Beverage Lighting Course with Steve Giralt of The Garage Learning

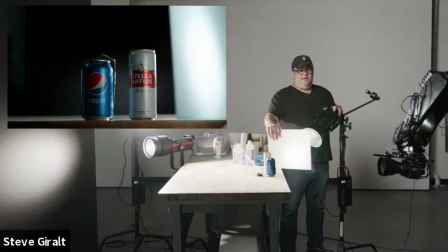yeah good question so it's always about what makes the particular product look the most important or ties to the story you're trying to tell you know people are like story it's a can what could there be a story like you know like just an example of this is there if like it's an
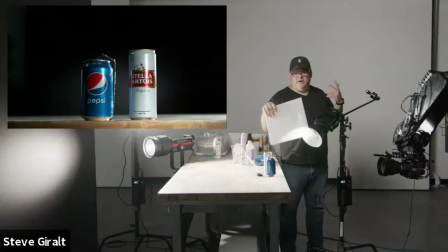energy drink you think of this like heroic low angle of you know making this seem like a larger than life experience a larger than life
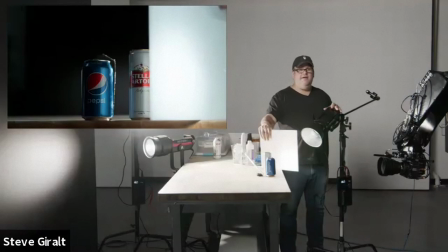thing um if it was like a rose in a can you might not have that same feeling you might want to be like you know just a little
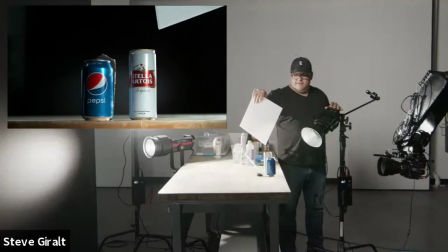more natural neutral angle and then you know once you come start coming higher if you want to start showing the tab and stuff like that by
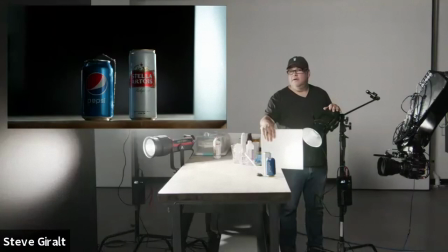doing that it is going to make the can less important so just it's just basically about how do you want the users to perceive the drink that you're shooting same thing with a beard glass or whatever it is it's also something to consider when you're when you're dealing with these
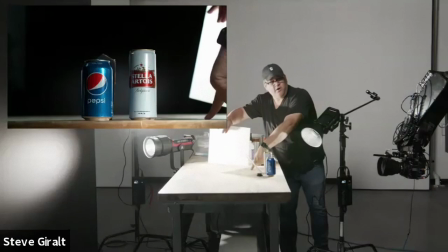reflections like what i'm playing with right here so if i was at a high angle this wouldn't be reflecting this card it actually would be reflecting this the floor the
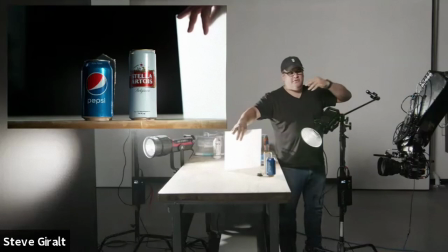surface so it'd be almost impossible to get a real edge light unless i was just it was on a light colored surface um and same thing if i
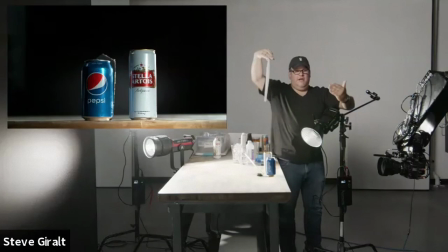get really high really low and heroic i actually have to be kind of more up here with my diffusion um so you know remember it's
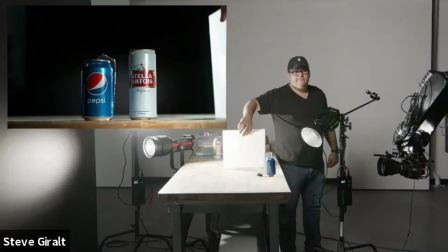a relationship of low camera angle your light has to be in a different place than the other way around so um
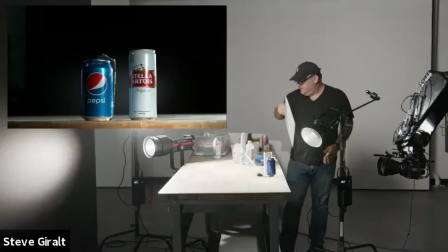doling spray on labels well you wouldn't really use it on the label yeah i mean it's only for the glass part of things like oh
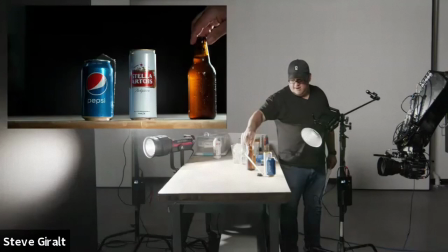yeah actually that's a you know that brings up an interesting thing because we pulled all the labels off this so traditionally if let's say this had a branded label on the front of it i would want to pull the back label off anyway you know so that that doesn't reflect back in my
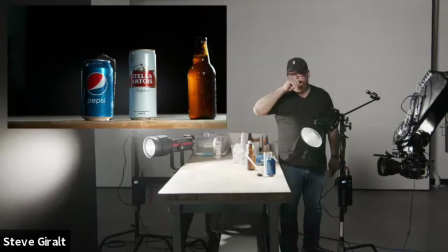imagery so i would basically only want to keep the front main label on and take off the back label and then dulling spray the back of it only um so that i think maybe kind of answers that question um dulling spray could also be used if you wanted this kind of like cold
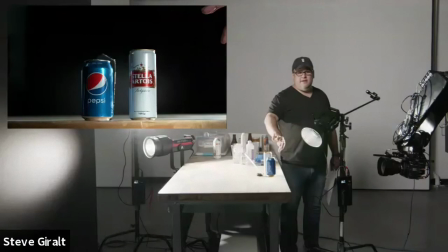frosty feeling on stuff too like you actually could use in the foreground of the can because like this can this pepsi can that you see is like super
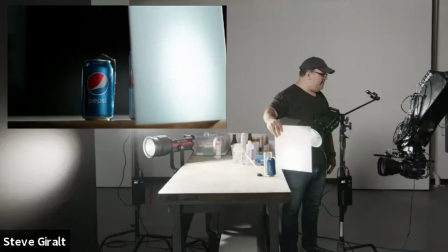reflective right there um but as you see this kind of gives you a really nice glow on that pepsi right there um
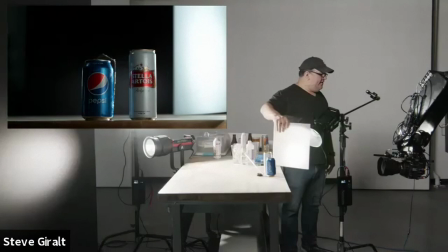so you know and you see it's a really challenging thing i can't like i would need a huge light source far away to kind of make that same reflection happen so
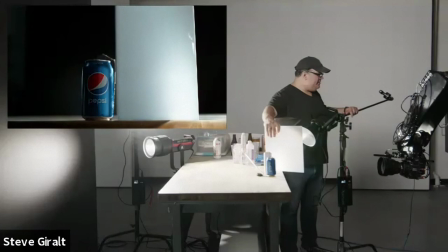like with a small card like this you got to bring it like super super close to the pepsican and as you see depending on how i aim my
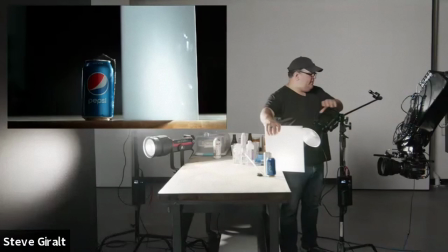light i have control over that gradation of that highlight um both you know side to side and also top to bottom if i was tilting it up and down you can see i can move that um highlight up and down so you know it's like shooting mirrors it's definitely fun.
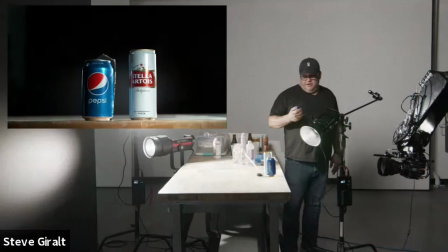One thing that helps a little bit in this particular case, which is why I wanted to do this, is condensation isn't always just good for showing cold appetite appeal, refreshment, all those things.
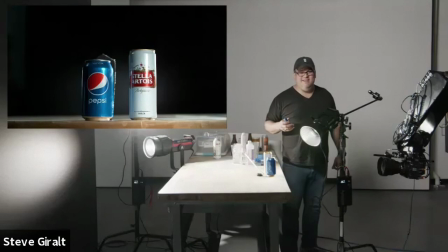It's also really good for diffusing light. So like as you see this Pepsi can right here, it's like bing right here.
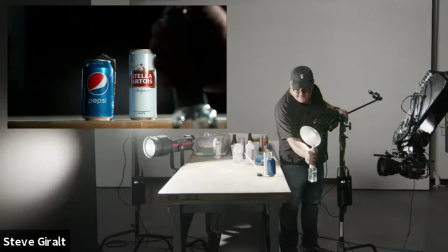That reflection is really hard. But if I use,
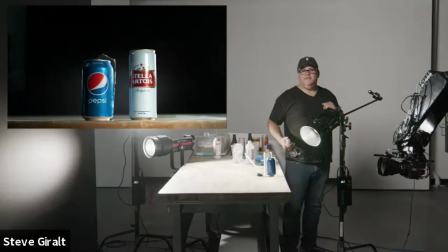let's say my just even my water spray yeah you see how that just softened that reflection also so it's kind of a two-for-one special where you get the the condensation you want but you also get
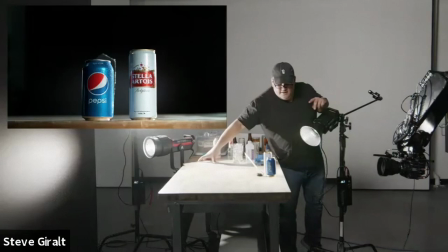you know a nicer diffused can you see that it's almost like you're spraying diffusion onto the can
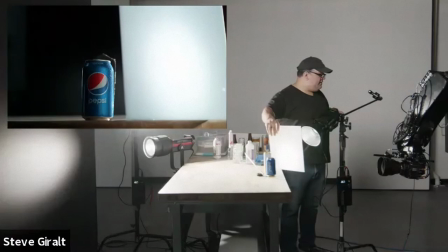and now if I still do if I do the same thing I was doing before that also starts becoming a really
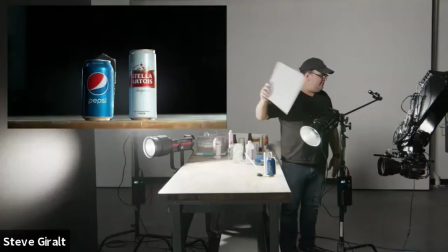nice mix of the edge light with this front light um giving it a nice glow so um but and it depends on the brand and you know like some brands want to be full summery day so this doesn't make sense like this foggy softer thing isn't something that they want to want to use if they want sunny then using the condensation to diffuse it is kind of
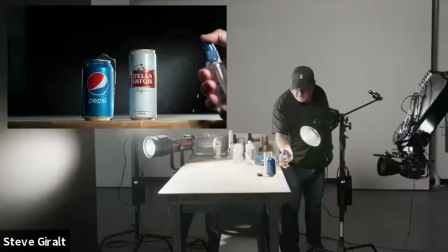a little trick that helps out um but one what wanted to show here too is the the water
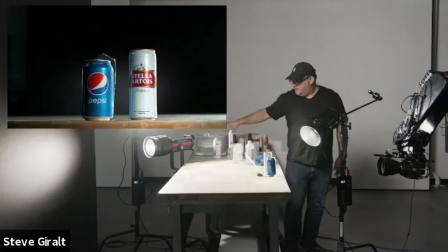versus the glycerin here you're
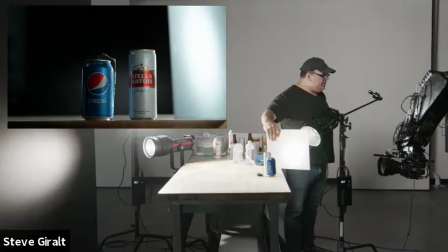gonna need this to really see the difference the glycerin also runs slower if it's a mix this is 50 water and glycerin so you see you have that drop coming down this delicate uh can and that's you know we've all seen that shot a thousand times and it's something that we often do and a lot of times
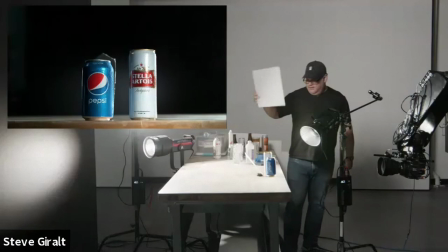it's just we do this give it a little spray and wait for a drip to happen just like that you see so the good thing
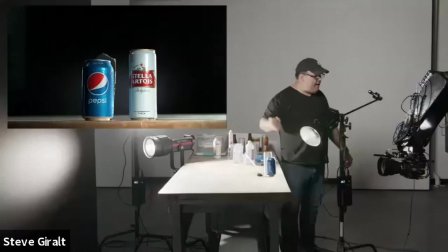is the glycerin will keep things a little more uh sparkly uh when we do that um wow we've been talking for a while already look at this time is flying um cool so i'm going to move on to the next thing before we get some more questions because there's just one last thing
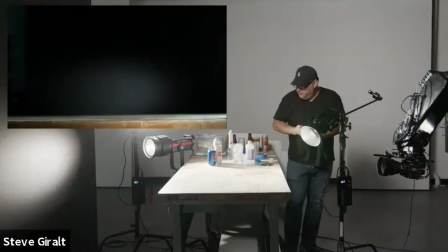um i want to definitely show you um and this is the idea of
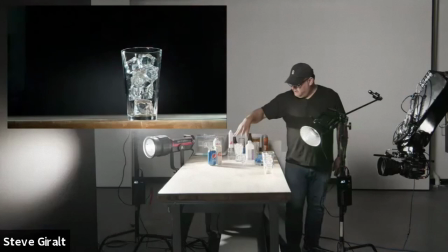a drink with ice in it right so um i should have done
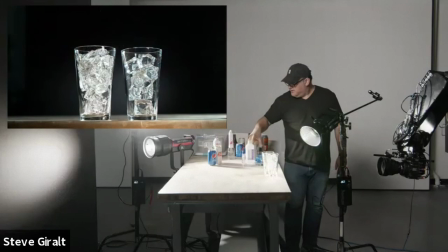some real other ice but it's okay and this is the only other glass I have so
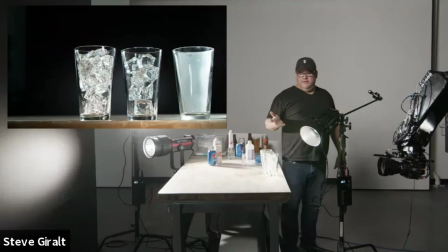drinks if you see soda commercials and stuff like that Pepsi as an example we very often use fake ice or what's called acrylic ice so this stuff is actually kind of expensive to get some
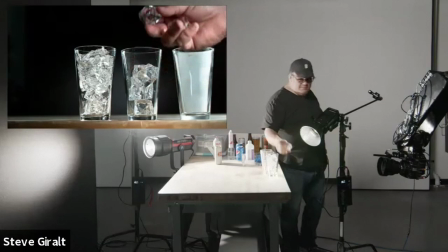really nice stuff like these are kind of cheaper cubes these square ones I'm actually going to
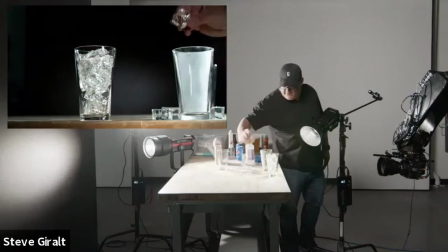do this as to show you the difference this is a really fancy
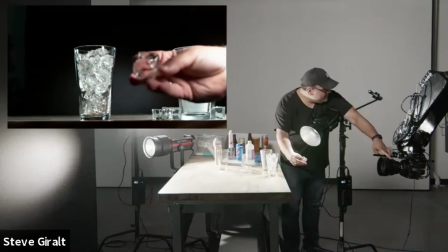expensive cube here uh focus on that so this is actually
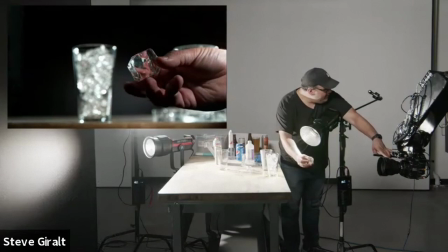made out of a single piece of acrylic that actually somebody actually carves this
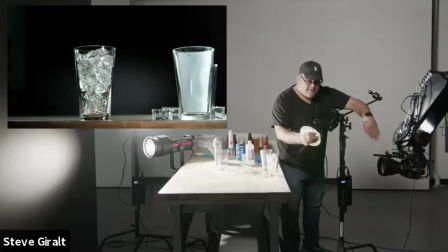then polishes it and that's why it looks so perfectly sparkly and nice um
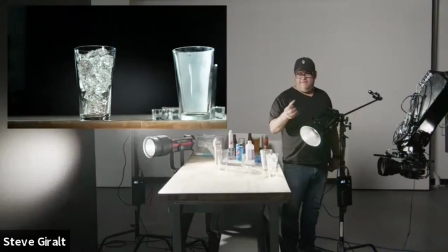and that it's kind of really these are like 50 each or something crazy um but it looks so amazing like if you put they have different sizes and shapes some of these are also poured epoxy too so they actually have a mold and they pour
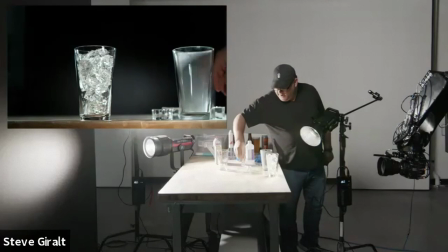them with epoxy I think there's actually an epoxy molded one here they also have like shards like this one so this is like
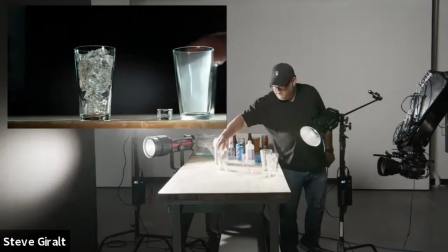different kind of shaped ice as if you had chipped a big block of ice which is actually really pretty and then these are kind of the more generic
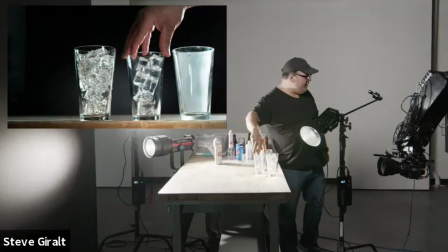here and you'll see they you know it's the thing with the fake cubes that they're all the same exact size they sometimes really stack in
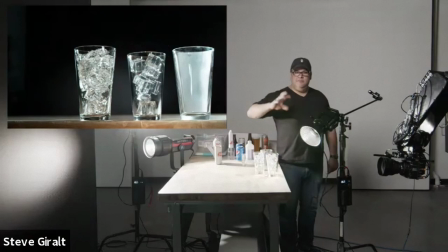a perfect line like you see what's going on there which is a little challenging so having different
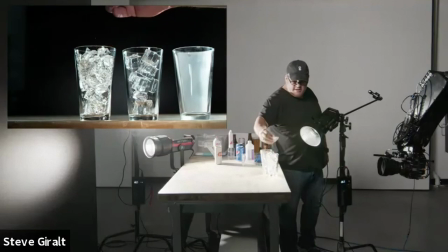size cubes is always a great idea um on the other side this is actually rubbery you know bing bing yeah you can see here
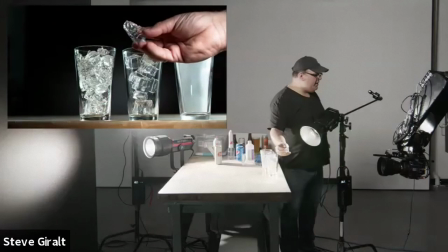so this is actually like a poured epoxy kind of thing as
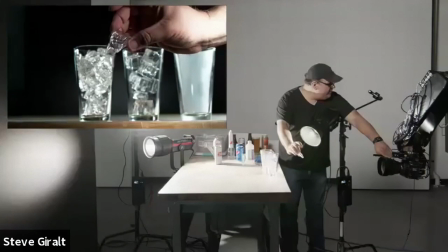well uh that it turns into a big block and then you chip it up and we could you know we can give links to some of this stuff for
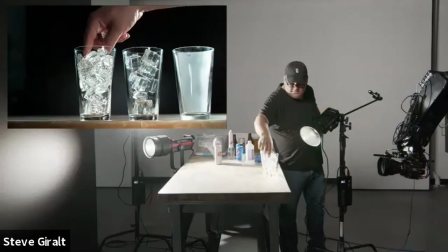you but as you see it's like super sparkly you have control over the shapes of it like this starts as a big block and you just kind of break it up um so you could have like little bits and you could have other bits the downside to this stuff is actually it floats
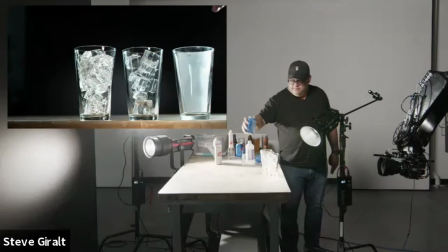um which is well could be good or bad um this stuff all sinks it stays at the bottom of the glass so just to
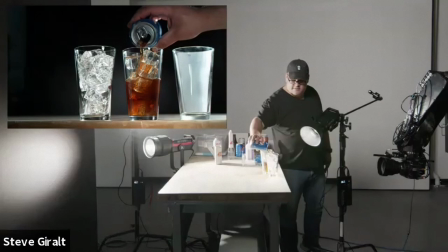show you i will use this let's see here
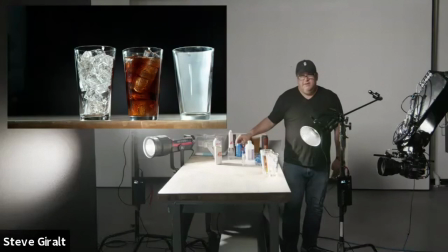let's show you what's going on here oh look at that beautiful light coming through those big cubes
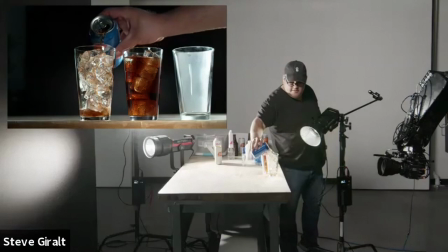this one oh